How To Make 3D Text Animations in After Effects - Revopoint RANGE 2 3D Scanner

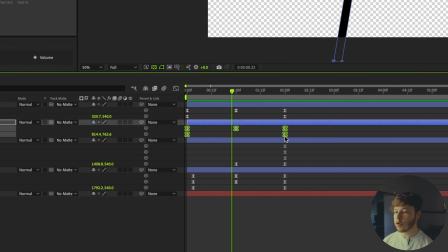[4:02]
bit. Let's start with this eye, and we can select all these keyframes, and then by holding Alt and clicking and dragging these, we can change the distance between the keyframes. So snapping that in is just gonna make it a little bit sharper of an animation.
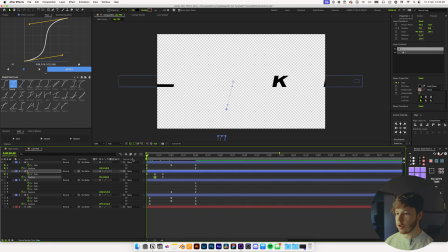[4:14]
And we might even take this and just move the position up a little bit. So we have this nice little snappy animation here. Let's take the L and we're gonna snazzy that up a little bit too, make that nice and quick. Same with the K and the E as well. And now we just want to move them around a little bit to make it look a little bit interesting.
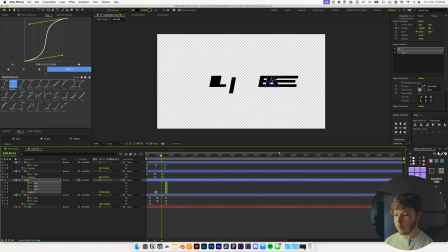[4:33]
We definitely want the K coming in before the E so they don't overlap. And then we can take the E and just move it in a little bit closer so that we kind of get a little bit of that movement right there. So this looks pretty good for the beginning of our text. And once we have it animated in like this, I want to go forward a couple of frames right about here,
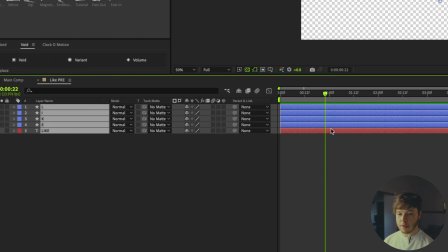[4:51]
and I'm going to hit U, and I'm going to take my shape layers and I am going to split it all up,
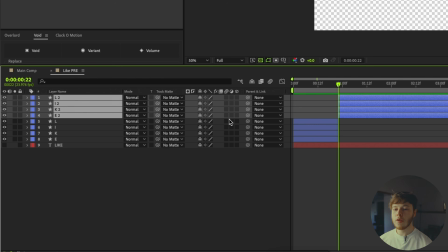[4:56]
and then I'm going to move these layers above, And the reason I'm doing that is because I want to turn these into a little bit of a 3D animation.
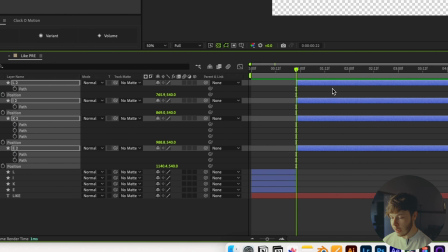[5:02]
We can hit U to show all the keyframes, and we can just delete all that because we don't need any of these. So I'm going to take these layers and I'm going to turn 3D on for all of them.
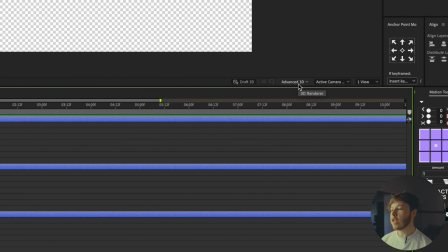[5:10]
And then I want to make sure that I'm using the advanced 3D renderer because that will allow us to get some extrusion.
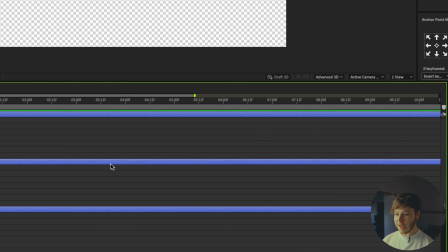[5:16]
You can also use the Cinema 4D renderer. It doesn't matter too much. I don't know exactly what the difference is, but either one will work for this as long as it's not classic 3D.
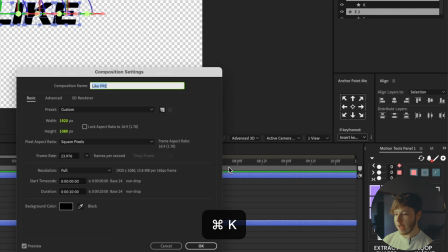[5:23]
If you don't see this tab down here while in your composition, you can always hit Command K, and that'll bring up the 3D renderer where you can change it to any which mode.
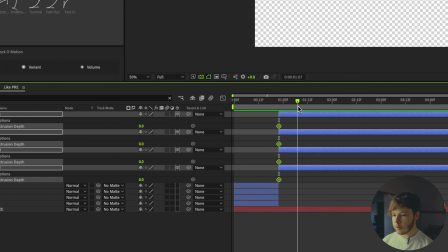[5:31]
You can search for extrusion, and I want to keyframe all of it. And then I'm going to go forward to about, let's say 12 frames and set it all to maybe around 40.
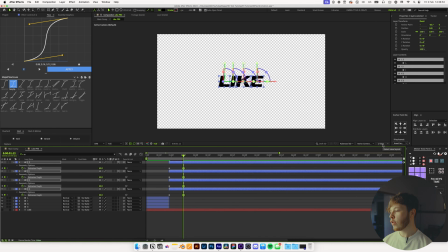[5:40]
And if you need to see how thick your text is, you can always open to view mode, which will then allow you to see the extrusion,
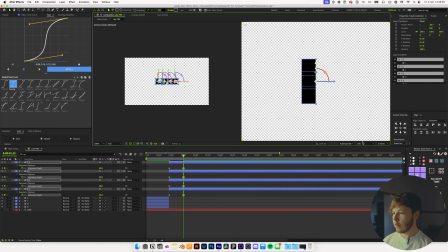[5:47]
and maybe you can turn it to a left view over here so you can see how thick your text is. And it just gives it a nice little animation here by extruding it. And let's go back into one view mode with all the layers selected.
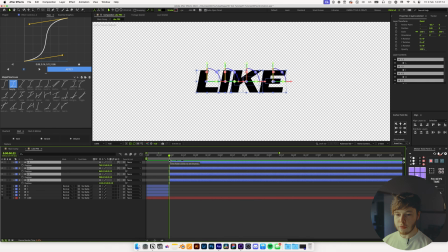[5:58]
You can hit P to bring up the position, and also Shift R to bring up the rotation, and keyframe it for all of these layers. Now we can go forward to, let's say, 2 seconds and 12 frames. And the idea here is we are going to use our 3D model in just a little bit.
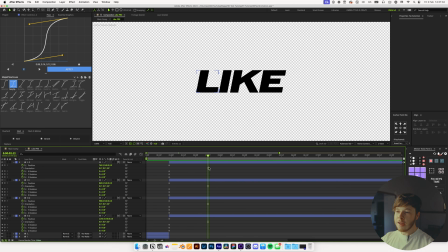[6:13]
We'll do that towards the end. But essentially we want to use that as an impact, and then we want to create a couple of floating shapes as if they're floating away.
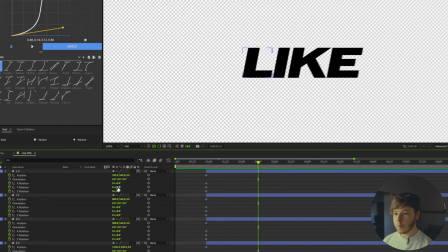[6:20]
So what I'm going to do here is just play around with the rotation a little bit.
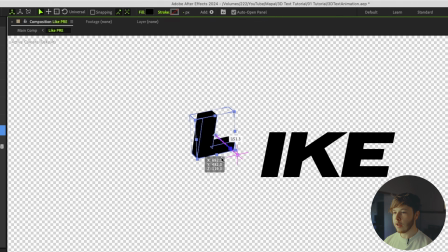[6:23]
We don't want it to look too perfect, but we just want it to move up and away, kind of like it's been hit by something.
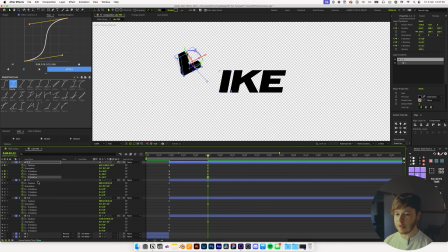[6:29]
So just play around with the rotation until you get something that looks pretty random. That is, I'd say the most important part is you just want it to look like it's been hit by something.
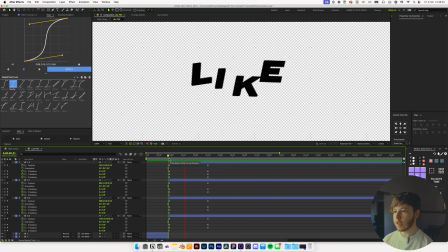[6:40]
And I think that looks pretty good for getting a little bit of a random look. As you can see now, it just stops at this animation, but we can actually add an expression to keep this movement flowing without us having to add anything extra movement.
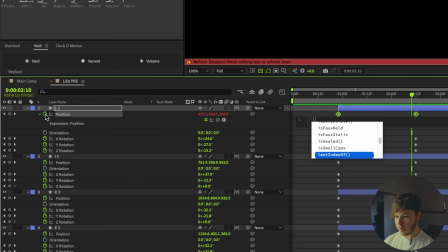[6:52]
So by alt clicking on any one of these, we can add the loop out expression, and then inside of the parentheses, we'll add the little bunny ears and then add the continue type.
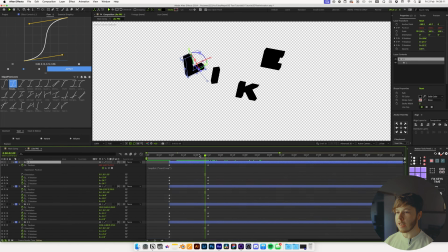[7:04]
And that'll just carry out the momentum of the keyframes until it just keeps going.
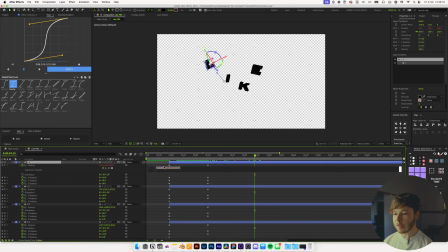[7:09]
And it depends on the easing. So let's say you were to ease these keyframes, then that would affect how it animates out. So with the sexy speed, because it's so slow at the end, you can see it's a very minimal movement.
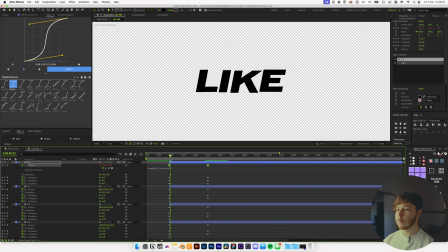[7:19]
So by keeping the keyframes uneased, it keeps the momentum flowing,
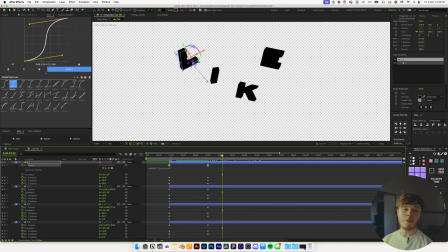[7:23]
and then we can always adjust it by adding a time remap effect to the pre-comp itself.
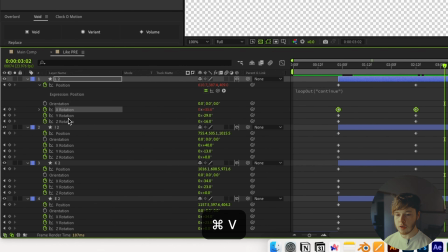[7:29]
So I'm gonna right click on this and copy the expression and paste it onto all of the parameters just so it keeps going and going and going.
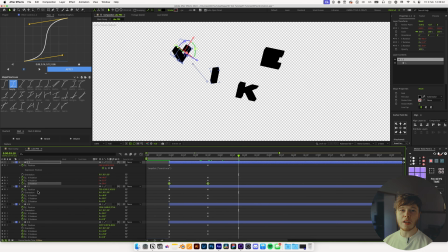[7:36]
Just looks a little bit cool and gives it that floaty feel.
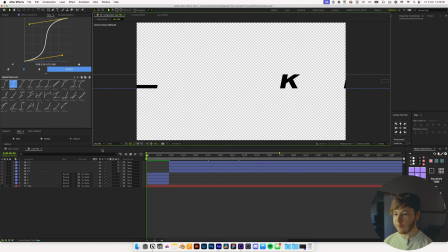[7:38]
Then if we hit U just to hide all the keyframes and play it back to full screen, we have something that looks kind of like this, which looks pretty cool. Just adds a little bit of extrusion as it's kind of floating out, which I think looks pretty cool.
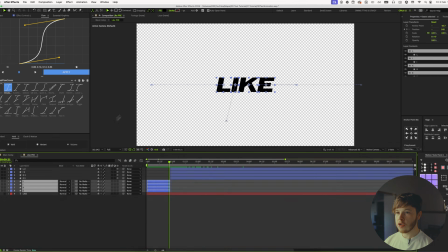[7:49]
But let's take these first letters and we'll change the color to a white color.
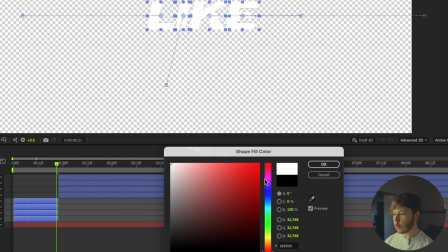[7:55]
So just set that to a white color.
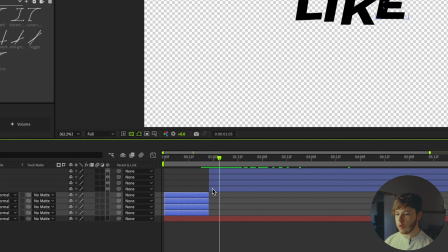[7:56]
And then for the other ones, we are also going to change the color to white,
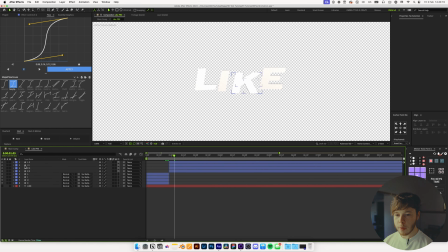[8:00]
but we are going to add just a little bit of extra flavor in here by opening up the individual letters and then go into contents and then click on one of
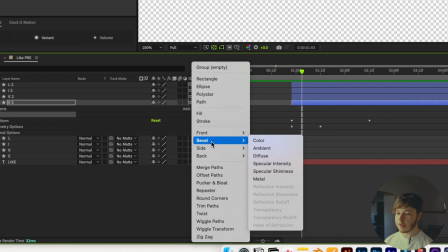[8:09]
the letters, go to add, whatever side you want to change, you can change the color of it. So in this case, we are going to change the side color, and it'll just let us change the color here.
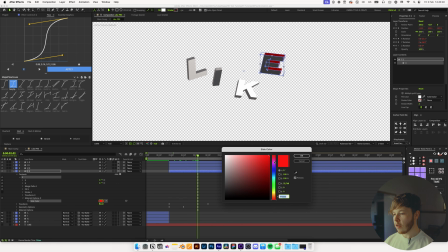[8:17]
So you can see it's red right here, and we'll just pick some pretty bright colors and kind of go in maybe a little bit of a gradient from like a pinkish to an orangey over here.
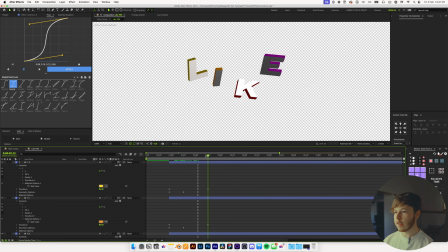[8:26]
Now we have all the colors added, but as you can see, we have some of the lighting affecting and all that stuff. If we want to maybe make it look a little bit nicer, so if I hit U twice to hide everything, we can right click, go to new,
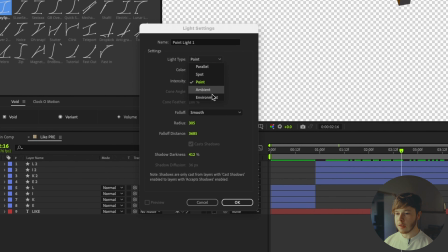[8:36]
and then pick a light, and maybe we'll set a ambient light and set the brightness up a good bunch.
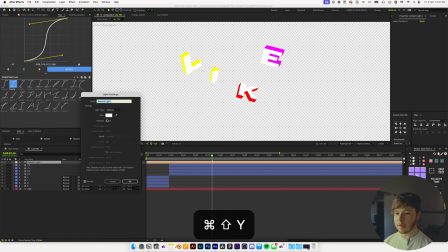[8:42]
And then we can always hit Shift Command Y to bring up the settings and play around with just how bright it is.
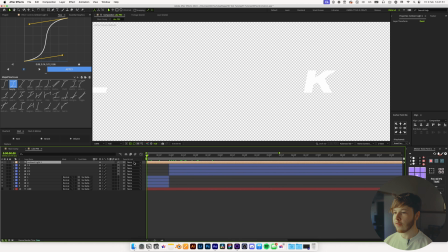[8:47]
Set it to some maybe 100 to get some nice flat lighting, just so it matches the colors of all that.
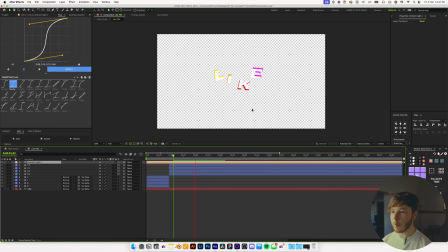[8:52]
And just looks pretty cool just having a little bit of a color pop in there as well. But that is pretty much it for this. We can go back into our main composition, and now we have this nice little text animation.
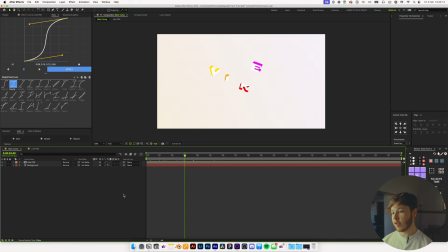[9:01]
Next step is to add our little paper ball that I was talking about, where I scanned myself using the Range 2 scanner from Revopoint, which is super awesome.
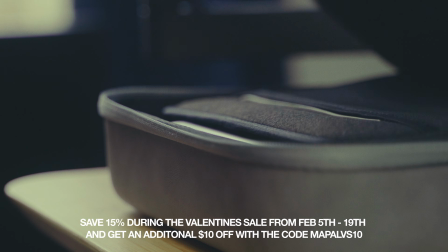[9:09]
Revopoint have been kind enough to send over the new Range 2 3D scanner. It lets you scan real world objects on your phone or on your computer. The updated Range scanner features single frame precision up to 0.1 millimeters and single frame accuracy up to 0.3 millimeters with a 400 to 1300 millimeter working distance.
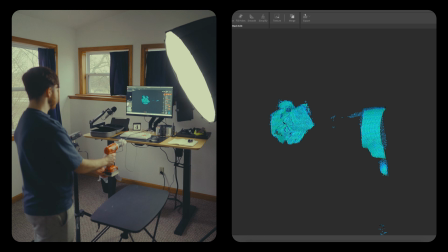[9:24]
This makes it super easy to get clean scans. Additionally, the full flash LED lighting system allows for clean color capture.
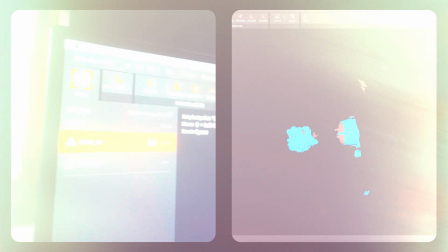[9:30]
My favorite part of this is probably the efficiency, since it scans up to 16 frames per second.
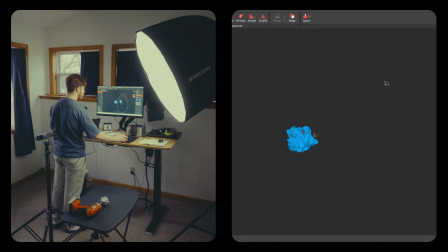[9:34]
Once you have the scans, you can use the software RevoScan 5, where you can make adjustments and clean up your scans.
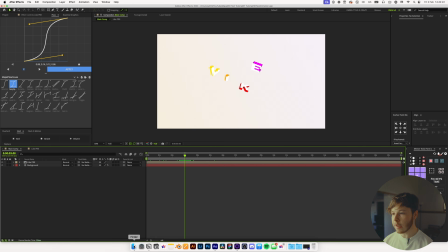[9:39]
For it to work in After Effects, it needs to be a special format that Adobe After Effects can read.
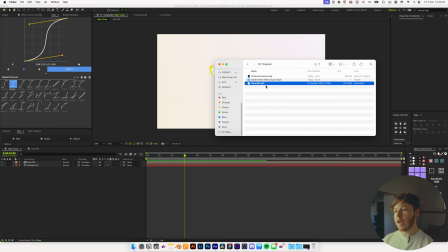[9:45]
So in this case, I took the OBJ file into Blender, and then I used Blender to export it as a GLTF file.
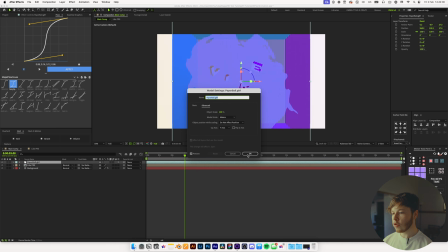[9:51]
And you can simply drag this into your composition, and you'll have to say okay, and it'll automatically change it to an advanced 3D composition.
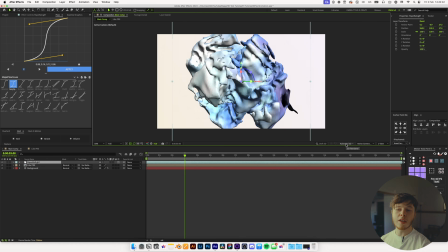[9:59]
So you can't work with this and maybe something classic 3D, which we're going to be doing a little bit later. So just make sure you pre-comp all your items just so they, it kind of works in the sense that you need it to. The concept here is pretty simple. We want to animate this ball kind of flying in, but to help a little bit with selling some of that movement, we're going to add a camera.
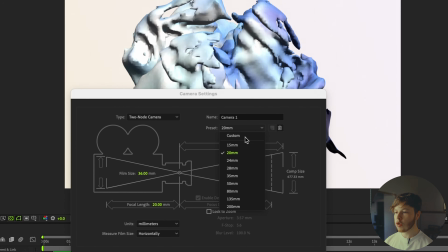[10:16]
And so we're gonna right click, go to new camera, and then we are gonna set it to a 20mm camera. This is gonna give us some nice distortion around the edges.
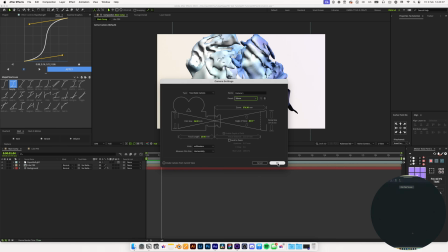[10:23]
So as the ball flies in, it's gonna look really, really sick.
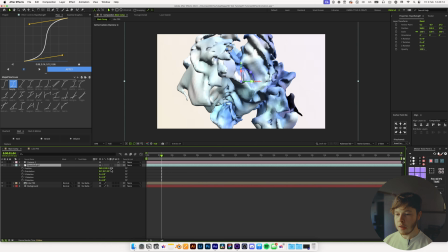[10:26]
But in the ball, you can hit P and Shift R to bring up the position and the rotation, and maybe even Shift S to bring up the scale, because we don't need it to be so big.
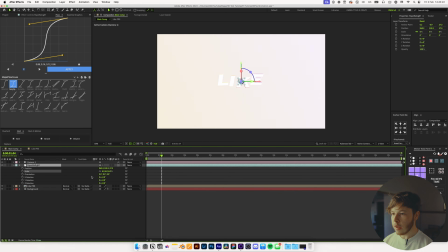[10:34]
Maybe about this size is pretty good for the ball. And then we can keyframe the position and all the rotations.
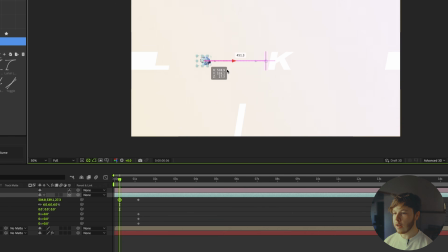[10:43]
And then we're just gonna go back a little bit, and you can just move it out to one of the sides and then move it way closer to the camera.
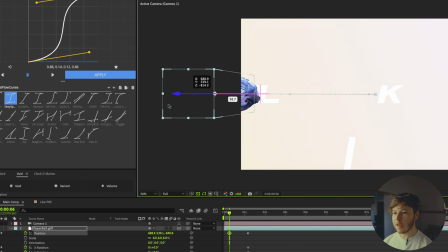[10:49]
Kind of play around with it until you get something that's looking like it's coming out from the sides, something like that.
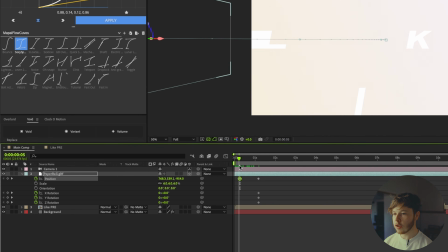[10:56]
And then if you play that back, you can see you get some of that nice distortion in there from the wide angle.
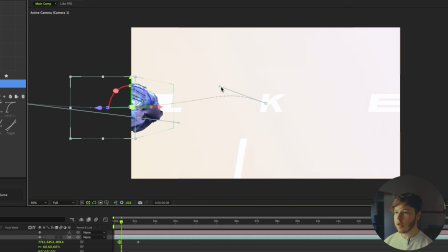[11:01]
And you can even go ahead and play with some of these handles for your position animation so that it just gets a little bit of extra movement in there.
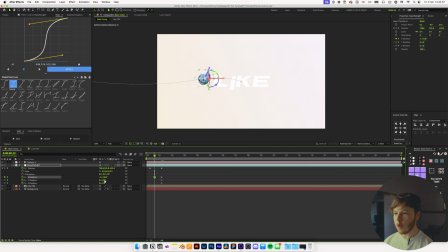[11:09]
And then of course you want it to rotate, so you just spin these back a whole bunch until you get something that kind of looks like a ball that's being thrown, just to sell the movement of it a little bit more. Might add a little bit of easing to it by hitting F9 to add some easing.
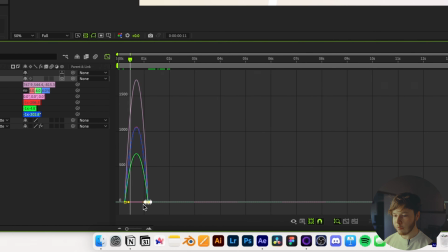[11:23]
And then I want the impact to be pretty tough, pretty hard right at the end. So I'm gonna move these keyframes over a little bit so that we get more impact towards the end,
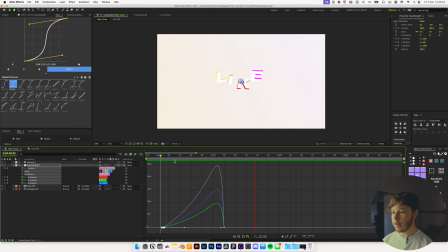[11:33]
just very basic, and move that in, and then just a slight bit of impact towards the end I think looks pretty cool. And we can just duplicate this and do a couple of different versions of this just to add a little bit more emphasis. So duplicate it, hit U, and you can just delete that position keyframe,
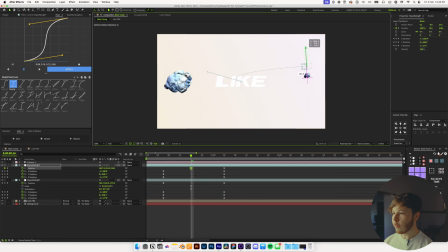[11:47]
go back a little bit and maybe move it out a different way, and maybe have this one come a little bit down.
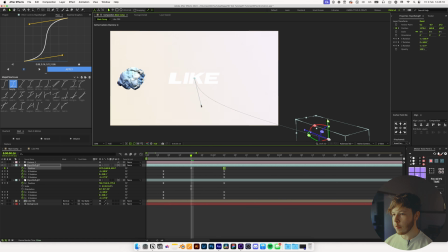[11:53]
And then we will play around with this to come in kind of like that, and move that one back. And playing that back, we now have something that looks kind of like that. So we have the paper balls hitting it and kind of getting the text to explode.